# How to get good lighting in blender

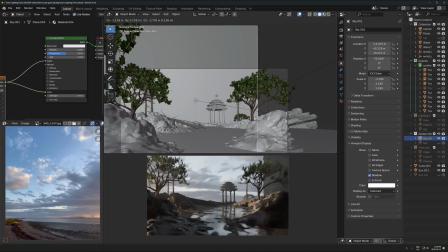And then obviously you don't want it to be like cut off or anything like that.
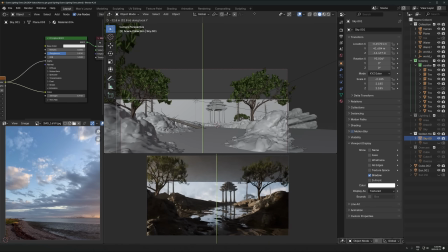You don't want the top to be like cut off in the reflection or anything like that.
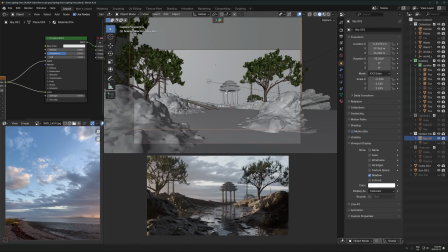Like just use common sense with this, obviously.
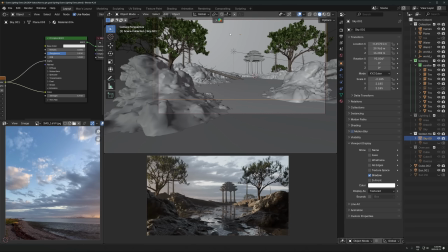One important note here, if you're going to use an image to light the background or just have something in the background,
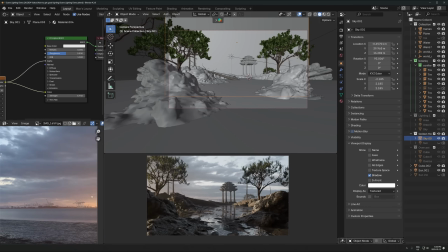you want the direction of light in the image to match the direction of light in the scene.
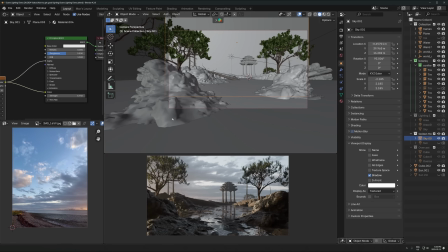So the default direction of light in this image is actually, if I scale it this way, is actually incorrect.
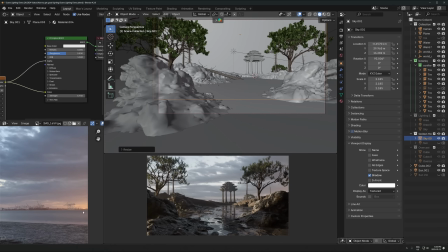You see that? So the sun is actually coming from the right side of the picture, shining from the right side, right?
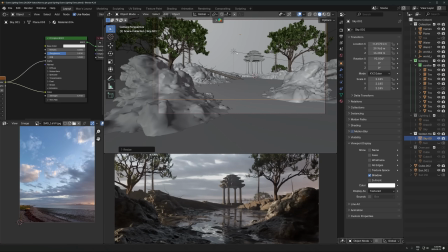And in my render, the sun is shining from the left side, so there's a mismatch.
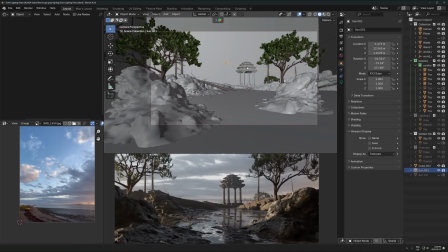And that is going to instantly just ruin everything. Just makes it look super unrealistic. It's a dead giveaway that it's 3D. Just don't do that. So always be mindful of the direction of light that the sun is coming from in the picture you're using if you're going to do this method, and match it up accordingly.
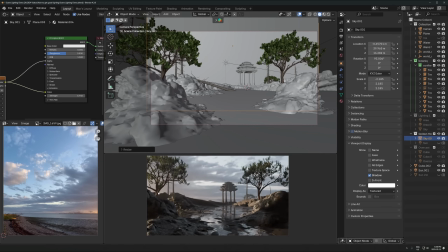So I'm just going to scale this by -1 on the x-axis so that the direction of light in the picture matches the direction of light in the scene,
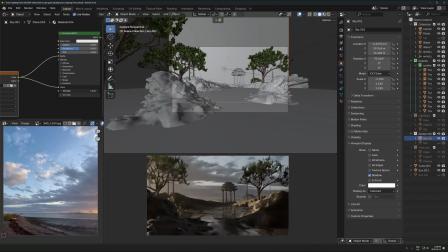and then it'll look much more realistic. Okay, and then you just adjust the strength as you need to. You can kind of go for any look you want here. I think maybe a little bit lower looks kind of good on here. I'll make the base color of this a little bit darker as well.
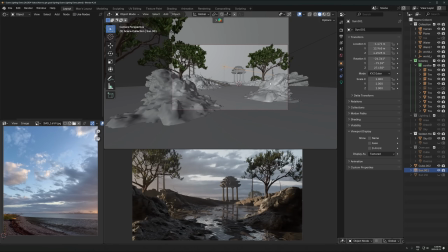And that's completely another lighting setup that could work really well here. And then you would just adjust this sun accordingly.
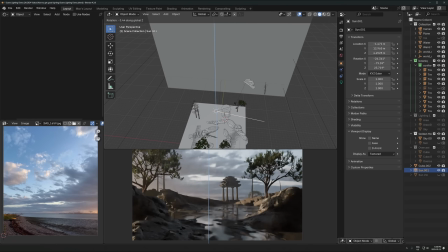You can rotate it, you have some freedom to rotate this back and forth a little bit. There's a lot of like room to customize this exactly how you'd want. But you can see that like pretty much anything you do here is going to look nice, as long as you don't do this, where again,
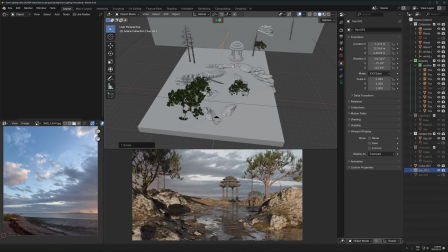you're lighting it from the same direction as the camera and just flattening out the whole image, getting rid of all the shadows. Look, this can work, but I'm just going to tell you, if you're a beginner, just try and avoid this because you'll probably just mess it up, if I'm being honest.
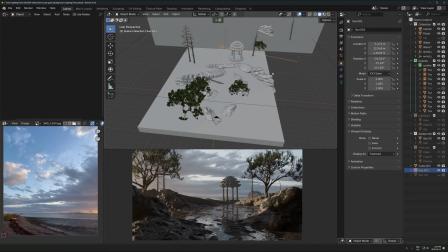And it's just a lot easier to get really nice results by having the sun off to one side or the other. Not to say you should never try lighting it from behind. It can work, but it's just an exception to the rule, and you just have to be careful with it, is all.
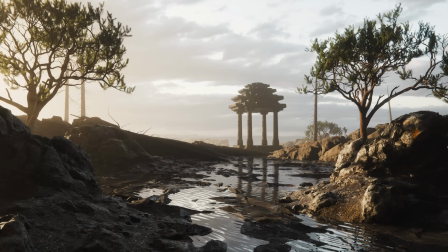Okay, so that's like golden hour setup, quite similar to the other one. Again, you could just do it with an HDRI as well, and you can mix and match these different methods I'm showing here with any kind of lighting setup.
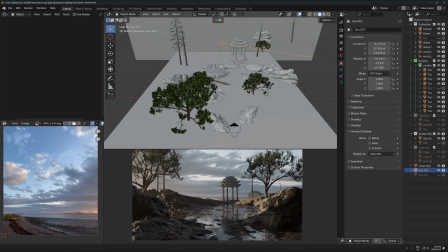I'm just kind of showing you what I think works best for me and what is easiest. So yeah, that's that there.
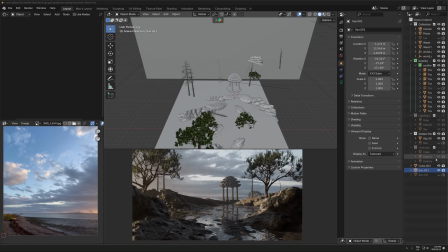Let's move on to the next one though. So again, I'm just going to disable or start turning off all lights here.
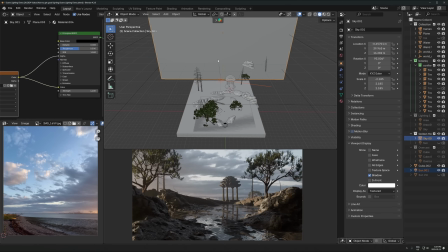By the way, one thing I'll actually do quite often in a render is when I'm stuck on a render or when I'm stuck on the lighting and I don't know if it's good or not and I want to try some other options, I'll just select all the light sources. So the sun lamp and the background,
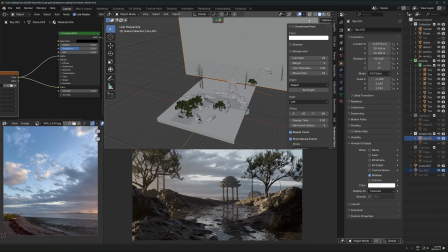hit M. Let me turn on screencast keys so you can see what I'm pressing. Hit M to move to new collection. Just call this like lighting, or like call it whatever lighting setup you want. The name doesn't matter. Create. And then what I'll do is just hide or disable the collection.
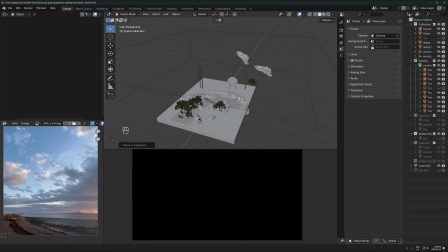And then it'll be pitch black because all of your lights are going to be in there. You can try out other lighting setups,
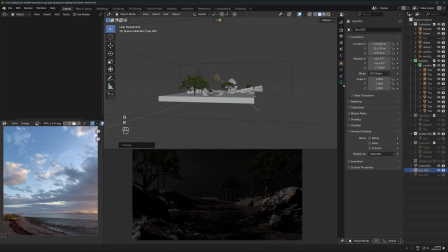like add, whatever, mess around, completely just go crazy, not worry about messing anything up. And then if you decide, no, I don't like this, I want to go back to the other one, you just hide that thing, go back to the golden hour or whatever collection you added,
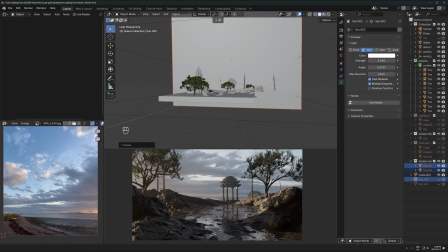and it's right back there, right?
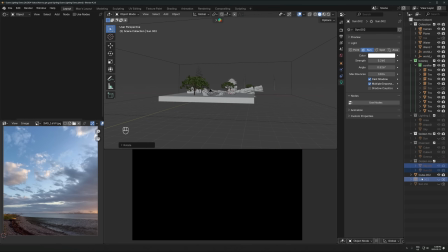So that system right there, just adding it to a collection and hiding it and then trying other stuff in a different collection makes it super easy to just try a bunch of different lighting setups and find the one that's going to work best for the scene. Okay, so let's hide all the lights again. We want pitch black, and let's do the next lighting setup. So I'm going to do a like really dramatic, kind of a bit more artsy kind of lighting setup.
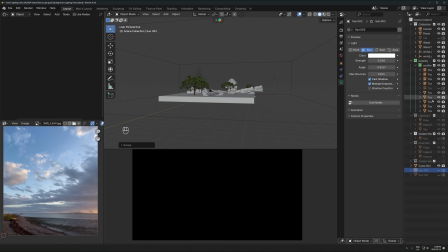It's not really realistic, but it looks kind of cool, and it's something I do a lot. So, okay, so for this lighting setup here, I'm just going to add a spotlight.
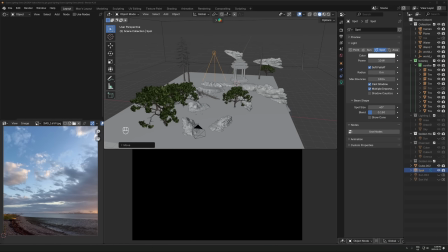So as I mentioned, this is going to be less of a realistic lighting setup and more of just a cool, dramatic lighting setup.
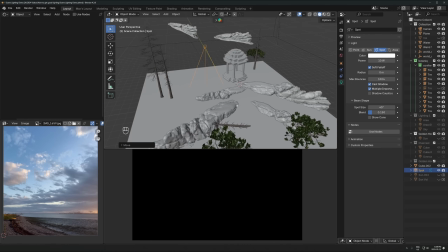So that's what we're doing here. So I'm going to add a spotlight in here.
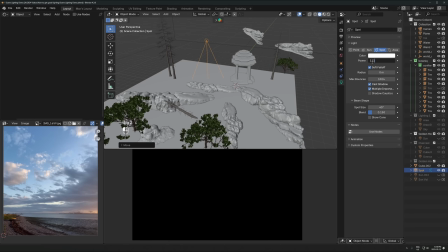Let's turn up the power. So just pick a bright number. It doesn't matter what it is.
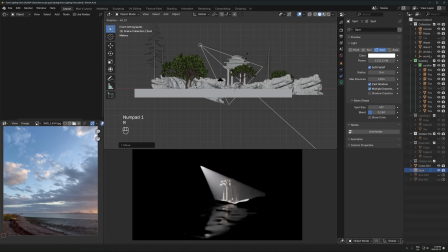And then I'm going to rotate this kind of like this direction and move it off to the side like this. I'm going to increase the radius. What that's going to do is that's actually the size of the actual light itself.